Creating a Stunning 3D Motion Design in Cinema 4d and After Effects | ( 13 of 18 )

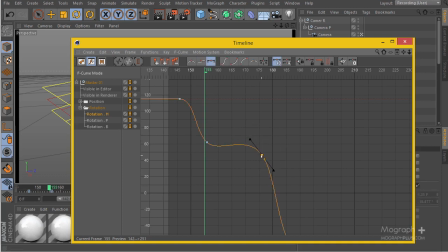I'm going to kind of select this thing and kind of move it a bit to maybe something like that, and kind of change this handle length a bit to make it a bit shorter.
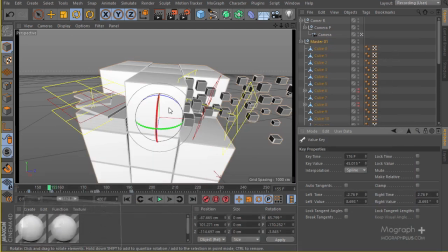So let's see what we are gonna have this time. So I'm going to hit play.
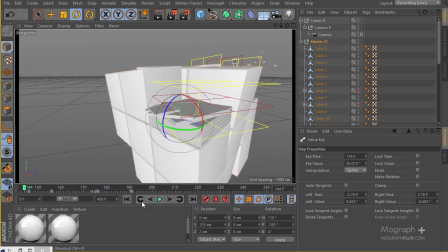Okay, that's exactly what I want. So if I take a look here, take a look how nicer, how much more live the action is. You see there? It's not staying still, like, even though just that few degrees, I think we changed this 10,
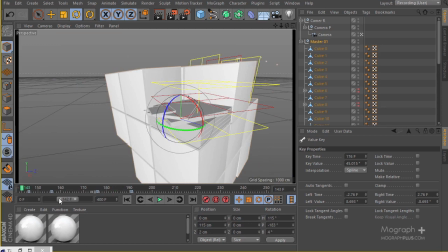12 degrees, but just that quick and small change adds a lot to your design. Okay, perfect. So let's hit play. Perfect.
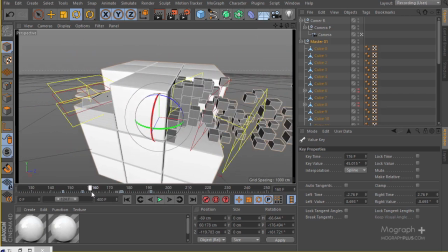So it's not gonna stay still, it's moving. You see, there we go. Very nice. Even though it's a small movement, but it's moving, which is perfect. So great. And these kind of small movements prepare the
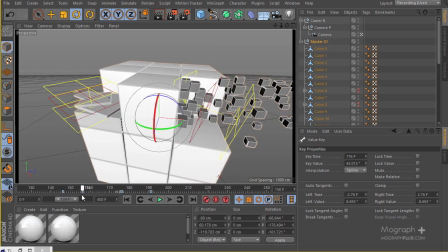viewer to kind of be prepared that there is another big motion that's gonna come.
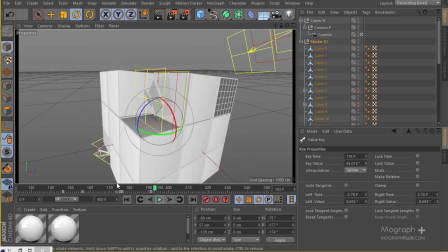So let's hit play. Boom. Perfect. So let's go ahead and take a look. Okay, we still have this problem here. You see, boom, it's staying kind of still and it's not that quick here.
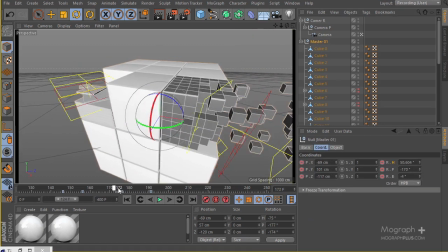So let's go ahead and select the master controller here. And we're going through.
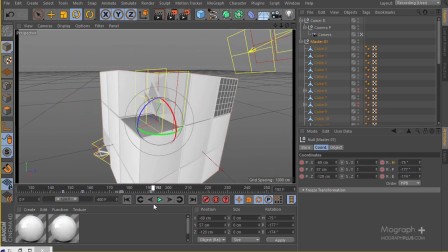And here is kind of staying still, and that's not very cool. So let's see.
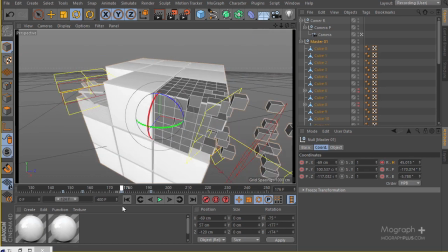Okay. So frame 176.
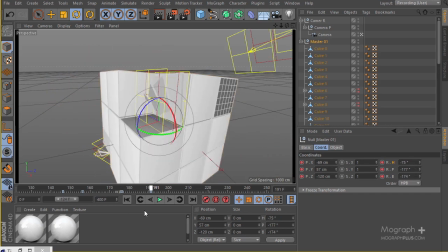So let's see what we need to change here to add a bit more extra motion. At one, maybe about 201, 202,
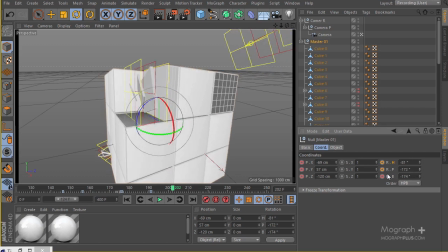maybe something like this, just to have that bit of extra motion. So hit play. Okay, that's where we have the motion. So I kind of wanted to make this thing about maybe frame
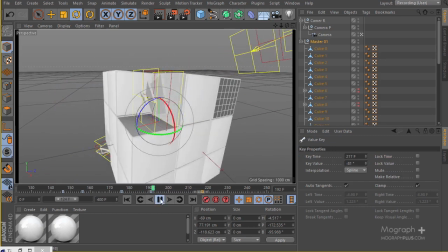217, and if I hit play this time, okay, that's better.
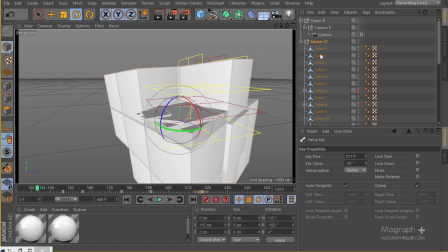But we still need to change some of these guys, so let's go ahead and
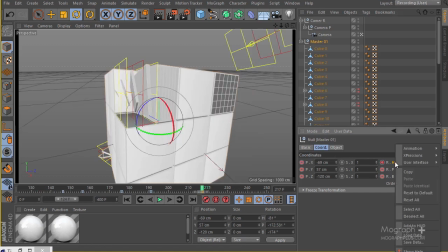get back here and open up this one to frame 217 from 190 to 217. So let's go ahead and open up our F curve and see what's going on exactly. So I have it opened here.
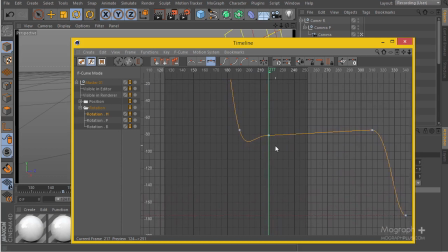There we go. So 190.
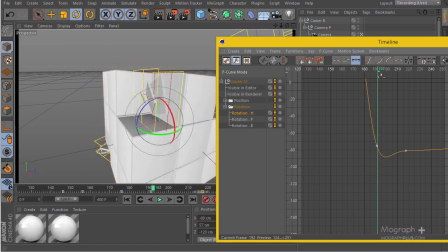And if you take a look here at the motion and at the curves, you see here's the problem, kind of.
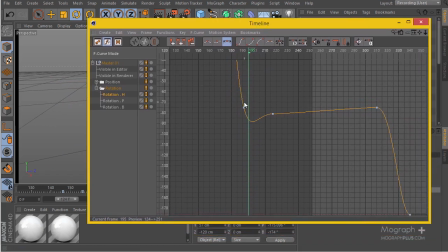So let's go ahead and see what we can do here. If I take a look at this guy's curve, so let's just move it maybe upward a bit, and that's gonna help us, hopefully.
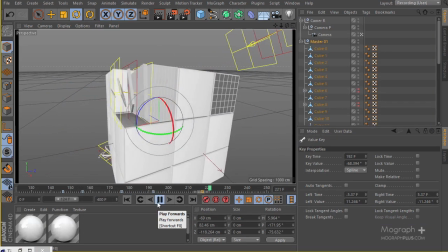So let's hit play. Okay, perfect. Much more better.
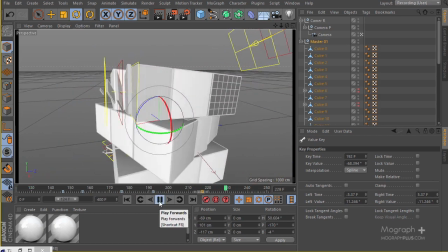So if I hit play again, it's not gonna stay still, and that's exactly what we want.
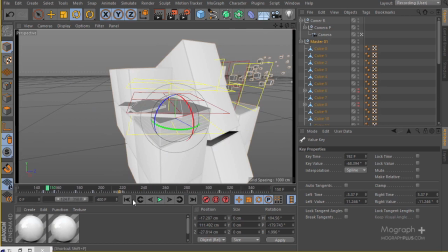Great. So hit play.
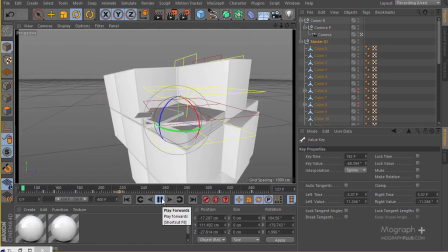Always there is a motion. And perfect. Great, guys.
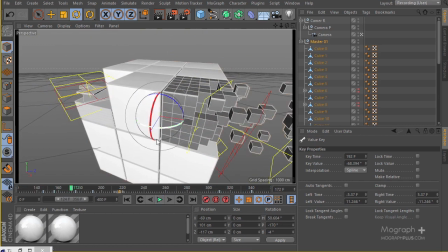So I seriously advise you that you go through all of your keyframes and do that, and I just wanted to show you how would you do that.